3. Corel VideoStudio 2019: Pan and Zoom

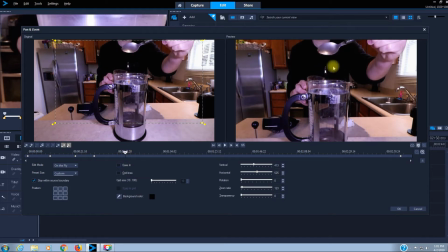[12:09]
there, so the viewer is focused on the spoon and the hopper, and the grounds being poured into the French press. And let's just say I want to
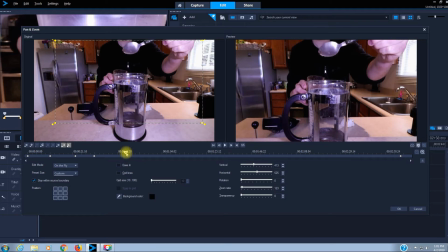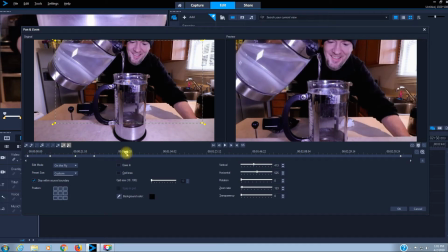[12:34]
okay, and here's the next scene, me pouring water into the boiling water into the French press.
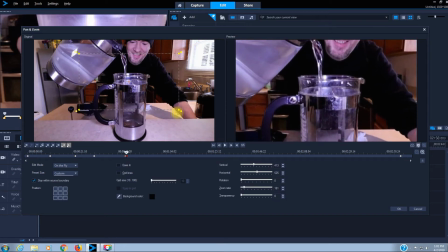[12:48]
I'm just going to emphasize that water being poured in there and adjust.
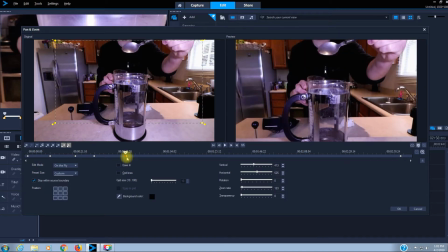[12:56]
I want that sudden pop out, so I'm just going to leave that as is.
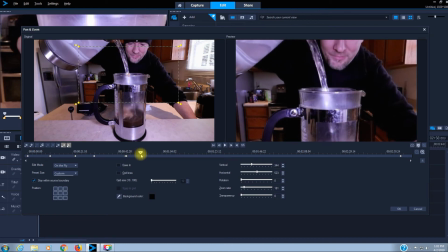[13:03]
And as the water is being poured, I want to pan down to emphasize the pitcher being filled up. So let's just grab this and pull it down
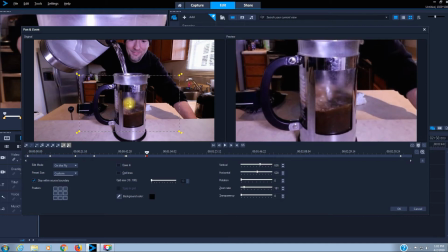[13:19]
to focus in on the water being poured into the pitcher.
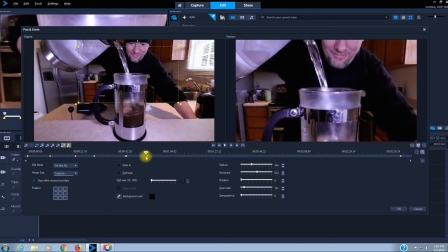[13:29]
And I want that to be a gradual, so I am going to remove this keyframe.
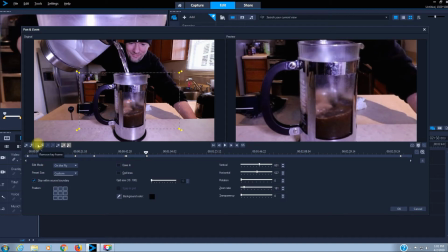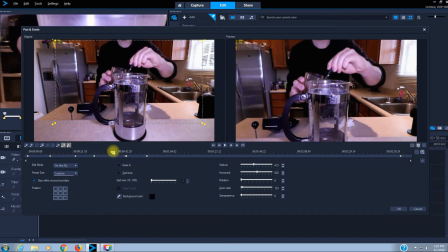[13:40]
So let's grab the scrubber and go back, work backwards, and kind of view what we have so far.
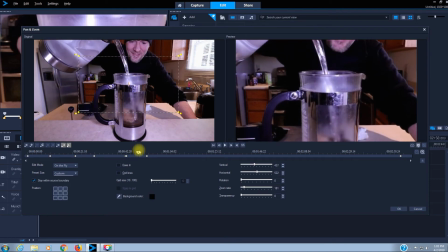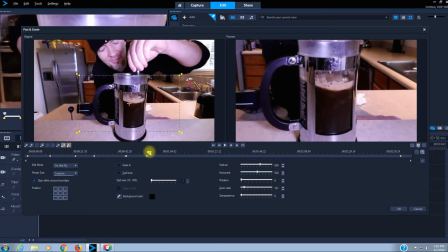[13:58]
Okay, so you can see the next action sequence. I am stirring the coffee grounds and the water together to brew the coffee.
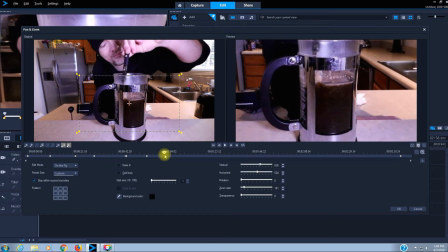[14:16]
Well, let's just say just to use as an example in this video, not saying I would do this in a release video, but just to show what you can do.
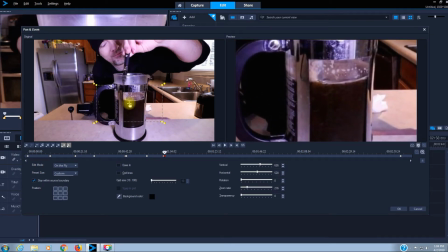[14:30]
Let's just zoom in further on the spoon and the stirring of the coffee, and we'll focus up here,
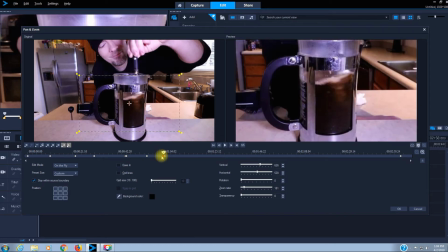[14:41]
removing this keyframe again.
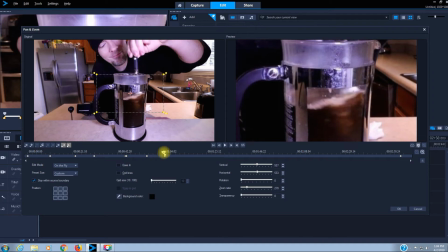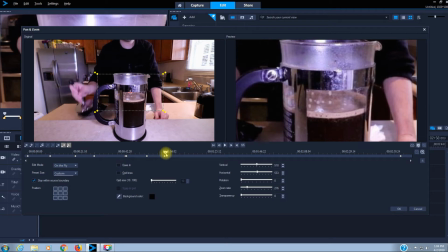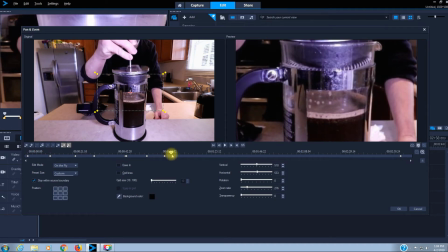[15:00]
Now the next action is I'm putting the plunger and lid onto the pitcher. I want that action to be viewed and be focused on.
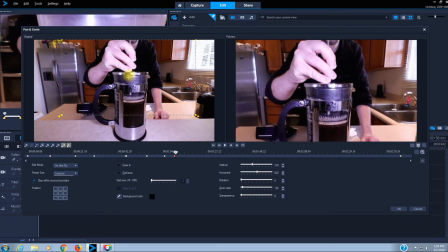[15:15]
I want to focus on that action. So I am just going to zoom out a bit and pan up.
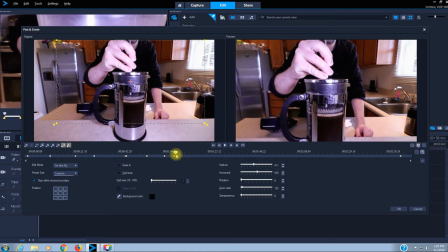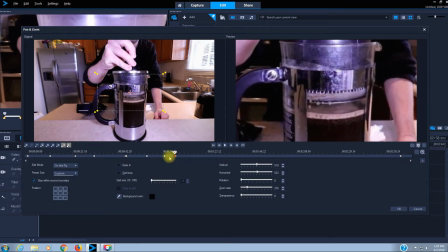[15:40]
Okay. I want to get rid of this keyframe so it's gradual.
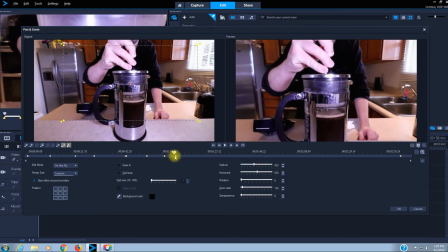[15:47]
It zooms in, zooms out, plungers in.
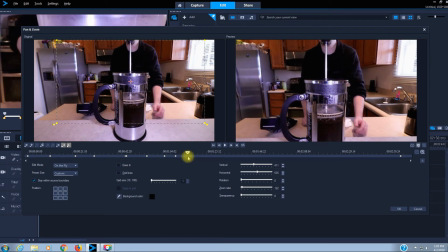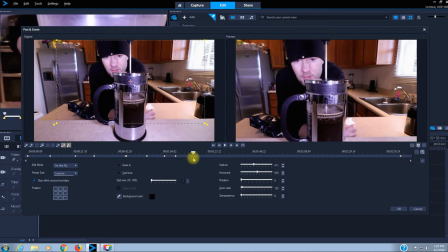[15:59]
And now here is the waiting sequence. Now I want to emphasize that I am bored, I am waiting on the coffee to be brewed, I am ready to drink that coffee.